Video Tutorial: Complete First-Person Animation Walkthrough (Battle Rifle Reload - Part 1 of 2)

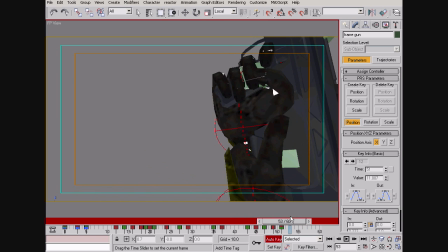Alright, and so here I've got position and rotation at the same time, and I think it's actually working pretty well.
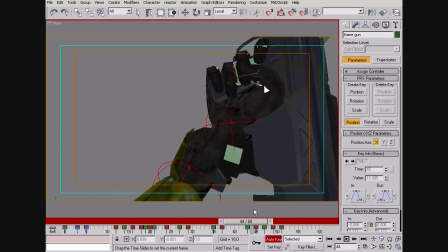I'm sort of going for, like I said, a sort of snappy movement here.
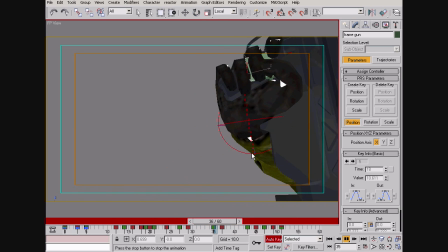Let's see. Mag out. Mag in.
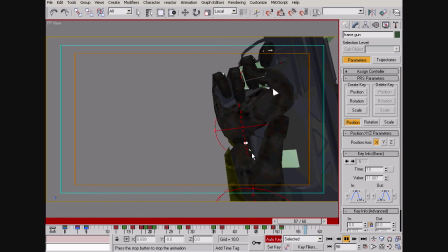Maybe that's actually not working so well. I
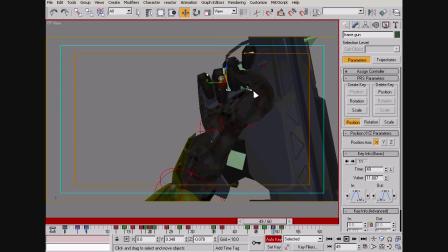think the gun could maybe move a bit further out here, just to give it a bit more emphasis.
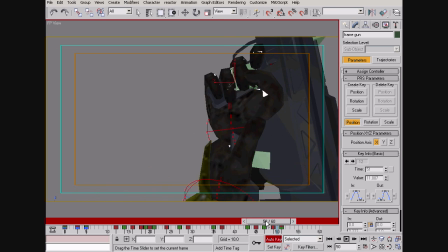And then how is it gonna, whatever, return from the response?
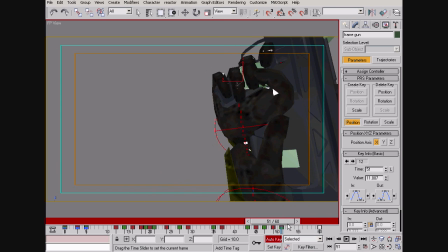That's too mechanical there. And so you see, it's like it's moving and rotating at the same time, and it just doesn't look very interesting,
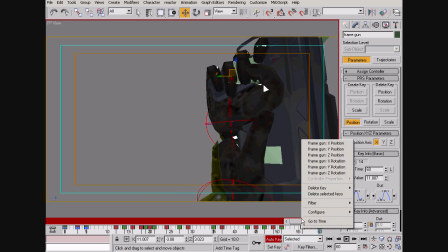and that's why I usually try to split up my keyframes to avoid stuff like that,
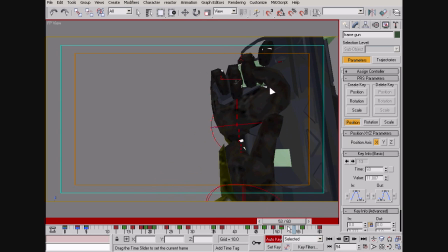because it doesn't look good. So now it's like it's still moving even though the rotation is done.
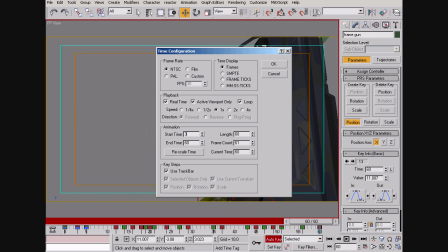And alright, let me go give myself another 30 frames.
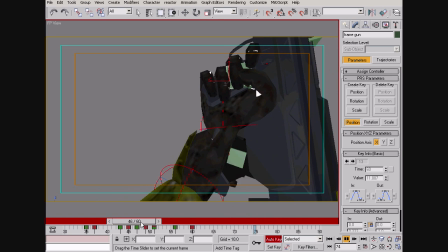And let's see what else we can do here.
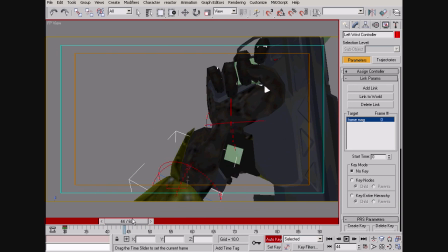Maybe the hand can move a little,
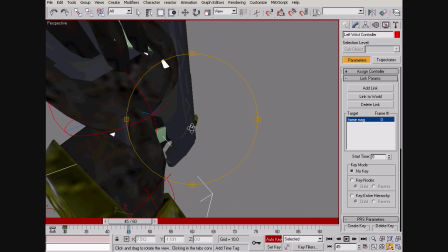both just to make stuff look better and also because my arch nemesis,
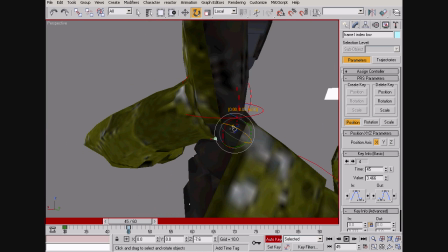the clipping of the hand into the other hand, has reared its ugly head once again.
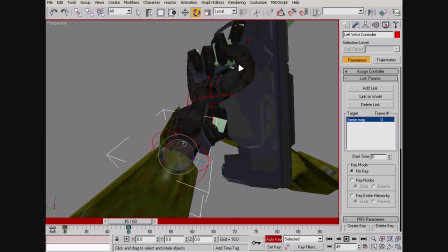Let me see. And now it's even worse.
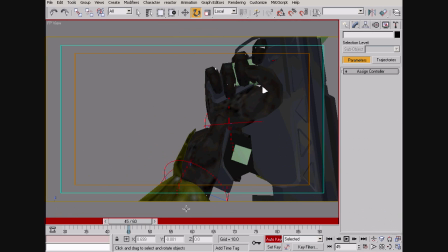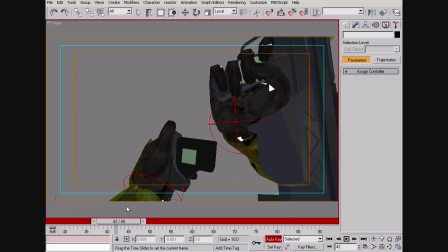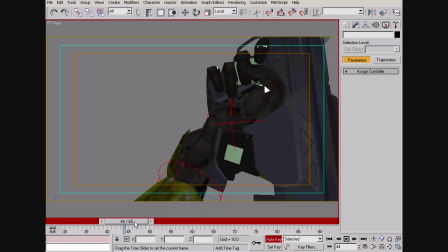That should probably be like that. And now the thumb can open up.
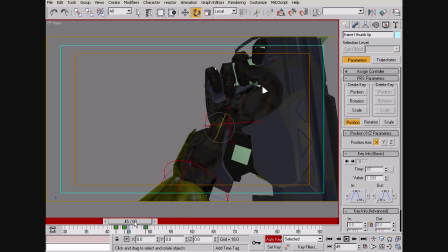Get rid of that there.
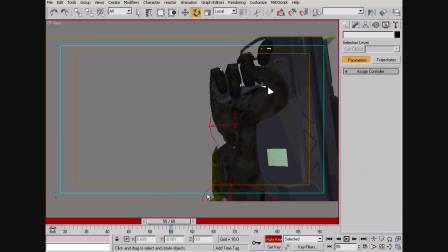I
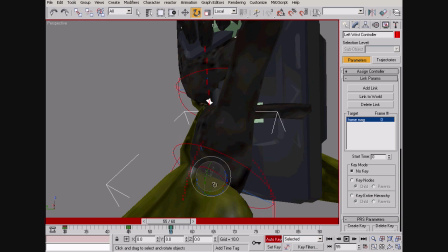feel like the hand should...
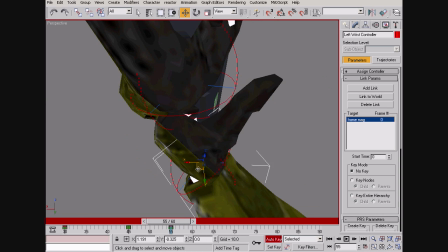It doesn't really look like the hand is capable of putting that much force onto the magazine with the position it has there.
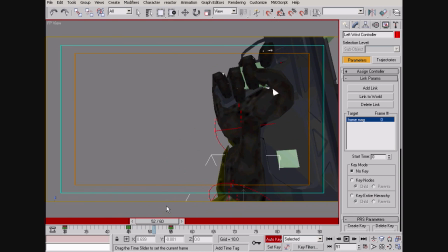Let me see if this looks any better. Ugh, stupid finger. What are you even doing there?
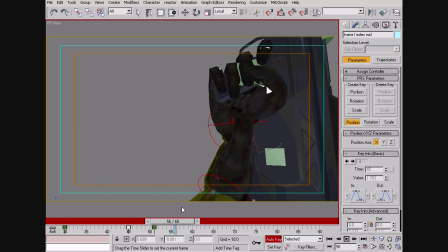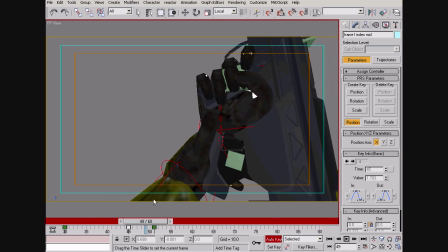Except now the problem is the hand is just sort of sliding around. And it doesn't really look very natural. So maybe I'll get rid of that.
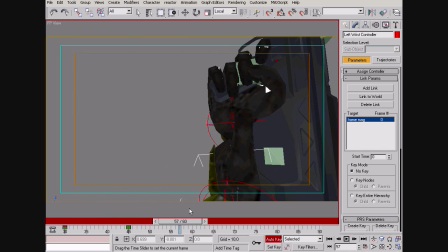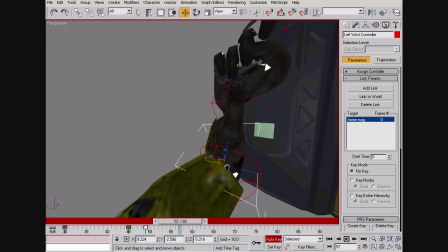I don't know. In any case, the hand can let go,
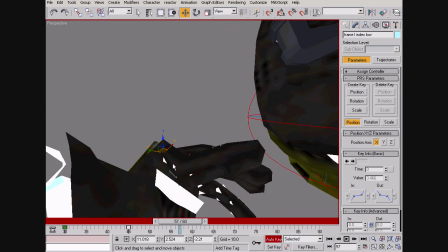and its fingers can be fixed from the horrible, horrible things that I have done to them. Okay, I'll just open the fingers up.
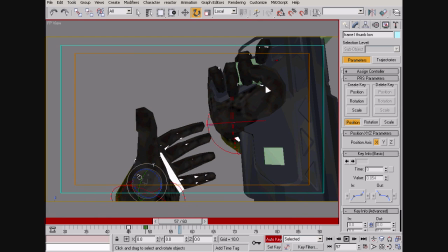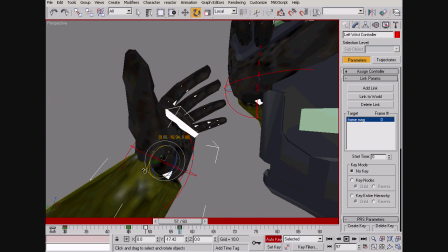And I'll also rotate the wrist so it's pointing a little more upwards.
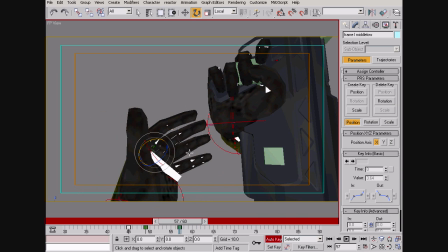Now I've got problems here. That doesn't really look so even.